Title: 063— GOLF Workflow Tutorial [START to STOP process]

I usually break my videos up into two parts, front nine, back nine. But for this case, I had to start on the back nine for Yoshidihi. So we actually start in the morning on 10th and end our way on the 9th at the end of the day. So sometimes that makes for difficult editing, only because sometimes when I'm on the course, I often forget, oh, I'm on the 8th and I'm thinking I'm only still playing the front 9 and I'm actually two holes away from finishing my 18th. So sometimes I forget. I think on this one I did a pretty good job on remembering, but if I didn't, forgive me. But that's the great part about post. I can mix and match everything, so I wouldn't even know. You would just only be able to tell by daylight.
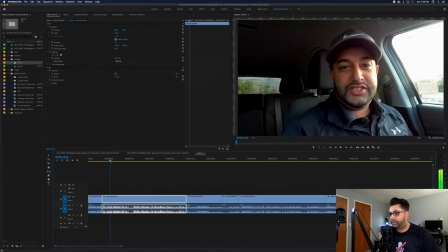[21:24]
So let's go into getting into editing. I took a lot of B-roll on this one because I knew that I wanted to get a little bit more of like the chorus, because it's a beautiful chorus.
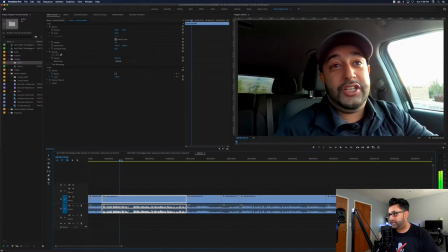[21:32]
It plays like a country club. So thought I'd try to incorporate as much as I can. This is a little bit of pre-talking that I usually do.
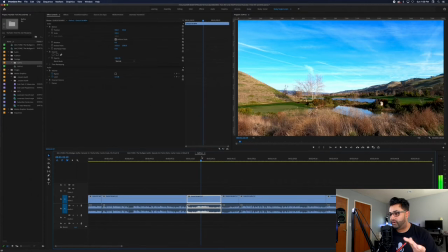[21:41]
Depending on what I want to incorporate or not, I know from remembering that I'm not going to use that clip because I talked too much and it was unnecessary talking.
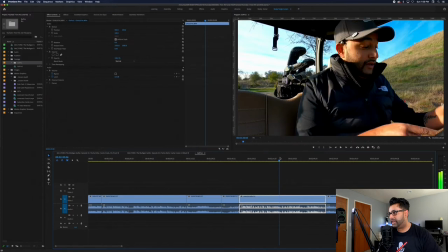[21:50]
And then I ended up actually talking here, which was a better setup for me to actually lead into the video.
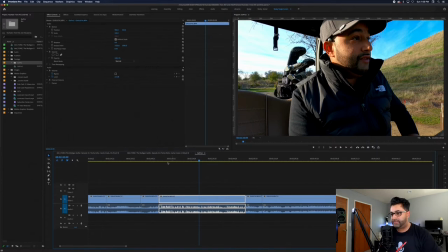[21:57]
So this was right before I teed off. So sometimes what I'll do is I'll throw the B-roll over it.
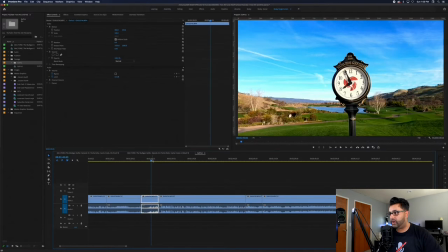[22:03]
And then I usually do all that stuff in the main timeline. Once I start to get to like this part here and I start to actually copy and paste it onto the main timelines, then I'll start adding in the B-roll and stuff on top of it. But for this timeline's sake, this is timeline just cutting down what exactly I'm going to use.
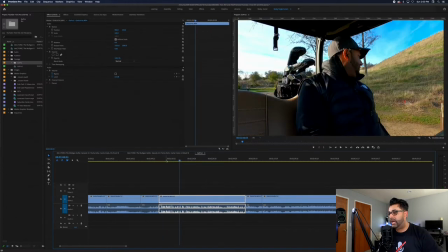[22:20]
So that's the purpose of this one. So I leave all the B-roll aside. In the first couple of videos when I first started this channel a year ago, you could see that I was doing VO. So I'd go there, film whatever shots I got, then come back and do VO over it.
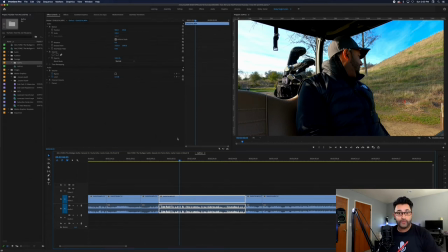[22:34]
A lot of the times I didn't get to edit until like 2 weeks later, so I'd often forget what was I playing, how was I shooting, what was my mentality. So now I started filming in a lot of the commentary while I'm actually playing, so then I can cut it into the cut. I don't have to do VO afterwards. So that's one aspect that I cut out of my post-production, which is a huge step when you're doing it.
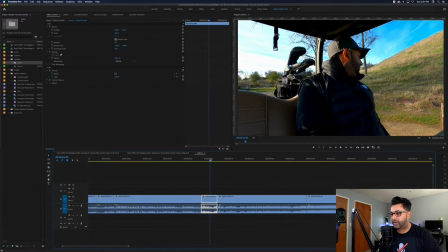[22:53]
So let's just cut out the intro and let's just get to like when we actually go to hit, and I could show you basically what it entails.
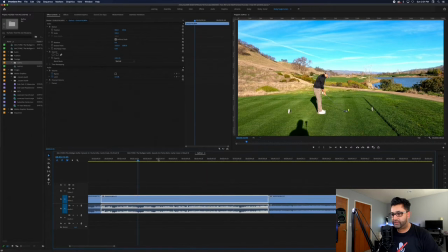[23:01]
So here we go. Here's the 10th tee box playing as the first hole. The first one was a breakfast ball for me. You could tell, scrubbed through. I went right into the woods on there on the left. It hit that tree and then can you bounce right back.
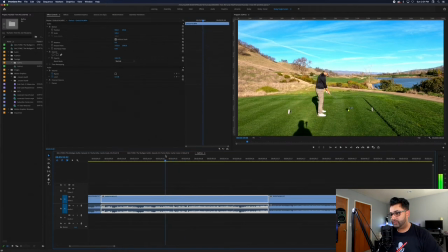[23:14]
So I usually show this because this is why I'm called the mulligan golfer. So in reality, I would probably stop somewhere right here. So I give myself enough of a like head till I can put the graphics on top of it, and the graphics can go away right before I swing.
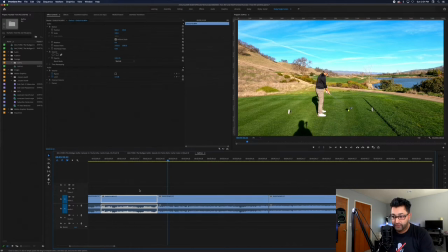[23:29]
I know that I'm not going to need any more of this like footage, so I delete out all the footage that I don't use. So here we go. There's the first swing, and then as you know, I'll make some kind of comment or add some kind of funny thing in to get like to show the provisional, and then I'll do the same thing again,
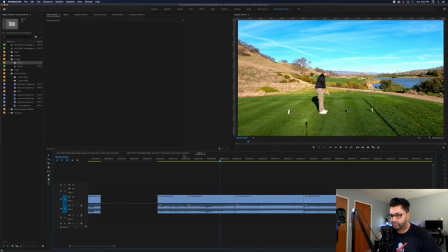[23:46]
and I'll throw the graphics on top again just so people know I'm not a perfect golfer. I'm not anywhere near a perfect golfer, but I like to put my mistakes in, because then I ended up striping this drive and we had headwind against us. So this thing barely carried like 200 yards. And the wind is going to be very heavy throughout this cut.
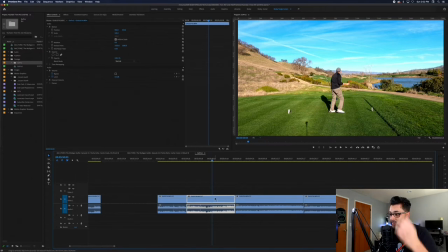[24:05]
So that's one thing I'm going to have to kind of play with as well. In the commentary, all you hear sometimes. So there's like 25 to 30 mile an hour wind this day. But the weather was gorgeous. So then I'll just like compensate for the tracer. So I want the tracer to end there. So there's the end of that cut.
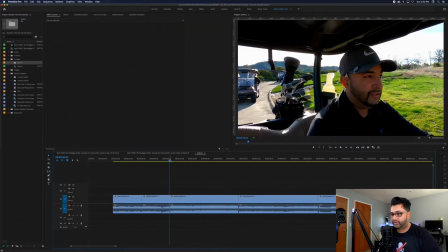[24:24]
Delete out, bring this clip closer towards me, and see, so there's commentary, right?
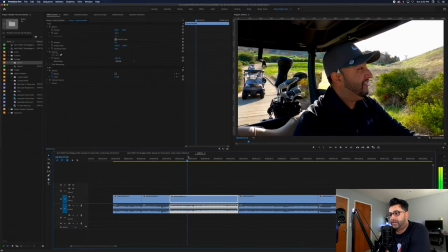[24:29]
So this is the great part about not having to do VO. I'll explain everything that what I just shot.
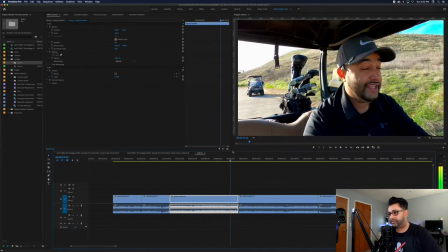[24:34]
I hit my breakfast ball out. I did all this, I did that. Here comes my second shot. And so then I come down to the second shot.
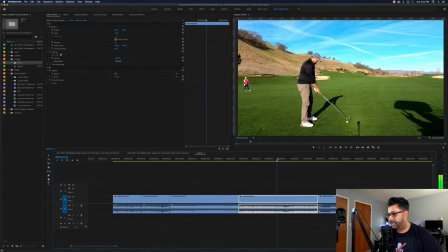[24:40]
So then I come to the point where I think it's gonna have enough time to give me like my call out for shot two, what my distance is to the hole and all that kind of stuff. In my first couple videos, I was incorporating flags to the whole and all that kind of stuff too, which I should continue to do.